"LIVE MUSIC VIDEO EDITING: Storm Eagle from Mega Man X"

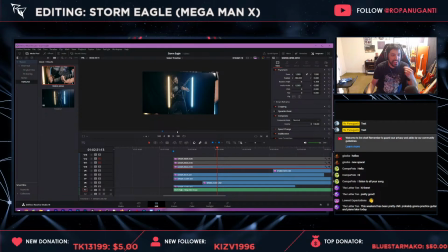4200s
Okay. I wanted to make sure like I wasn't just copying and zooming in too far. But yeah, I like that. And then we don't need to reframe you or you or you. That one's golden.
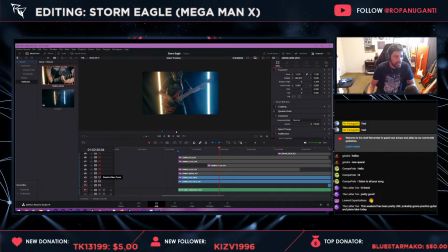And then this one I already had zoomed in pretty good. Okay, cool. And again, the reason why I did that is because I wanted to make sure this is a very satisfying shot to look at,
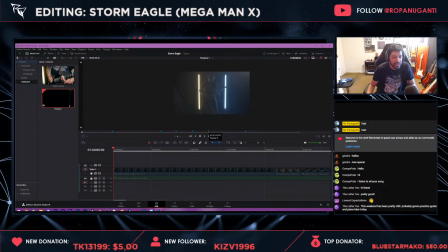4235s
especially this is like how we open the entire freaking video, right? Like you want to kick down the door and just be like, this is going to be awesome. Hang on. And then what we can do is
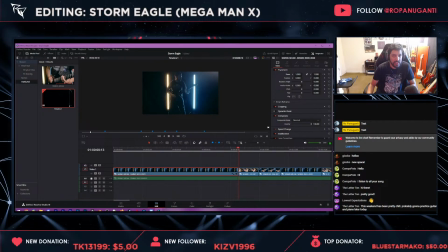4254s
so I want to like slow zoom. And then maybe we can even pan it. And if you do it slowly for digital, I don't think people notice as much as okay, what did I do? If I were to have done
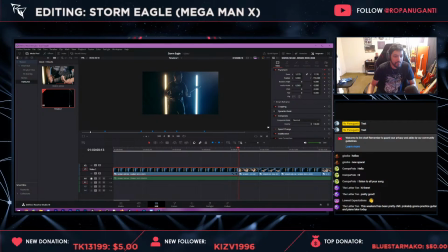4278s
like a well, yeah, I don't think they notice as much as if I did something extreme. So
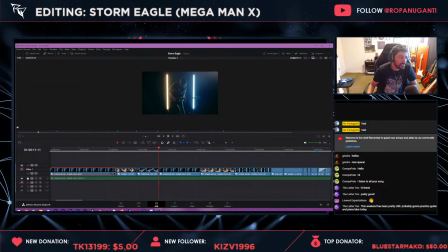4293s
and now this is like the part of this is a little tedious to me, but it's important, so I get over it. We're gonna want like some whip pans and stuff, or
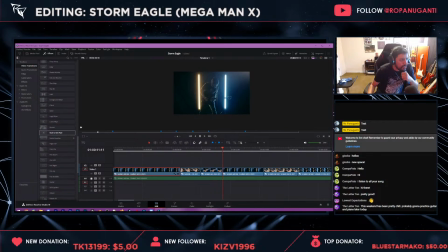4310s
and I don't know what all Resolve has or what all I have. Foreground wipe, elastic rubber, disarrange. Is there a discombobulate? Ooh, camera shake. That's new.
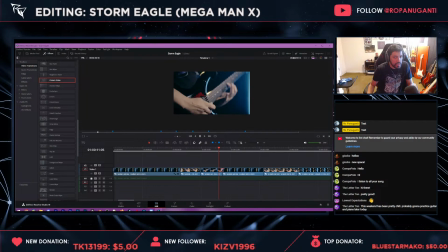4328s
We're gonna turn off the. Hello? Where's my transition? Okay, not sure why it wouldn't let me have a transition there,
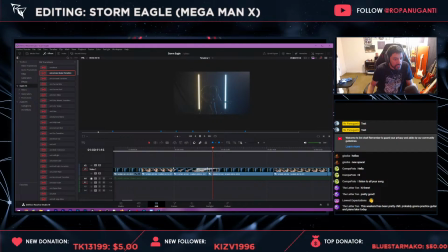4348s
but we'll just use my more expensive one and assume that one will work. There we go. And then we did a glitch transition there. That's right. Cool. And then
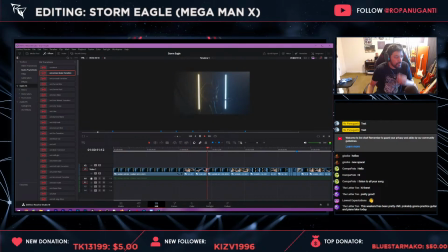4371s
maybe we could do like And then when the harmony comes in, we could do like, oh man, I'm getting hungry.
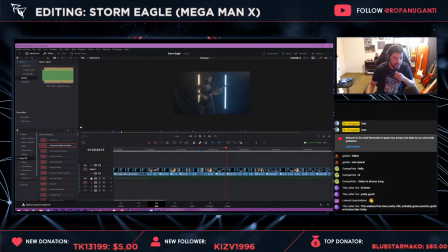4391s
I'm hungry. All right, we're gonna keep going. 20 minutes. I got this. We can just do one of these overlays, just to kind of introduce a little like excitement and something unique's going on.
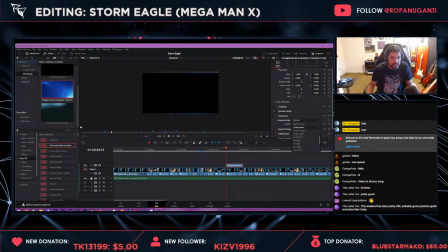4411s
We'll just see how that feels. You can always take it out if I hate it. And you can kind of see it's a little widescreeny. Maybe we should do like one of these.
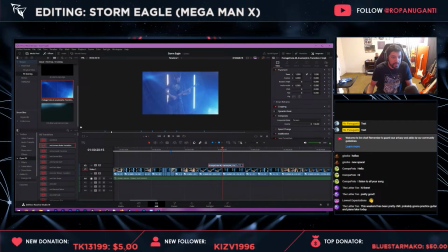4429s
It's meant to be a transition anyway, so. And that's like a very big kind of hit moment too. So maybe we'll do like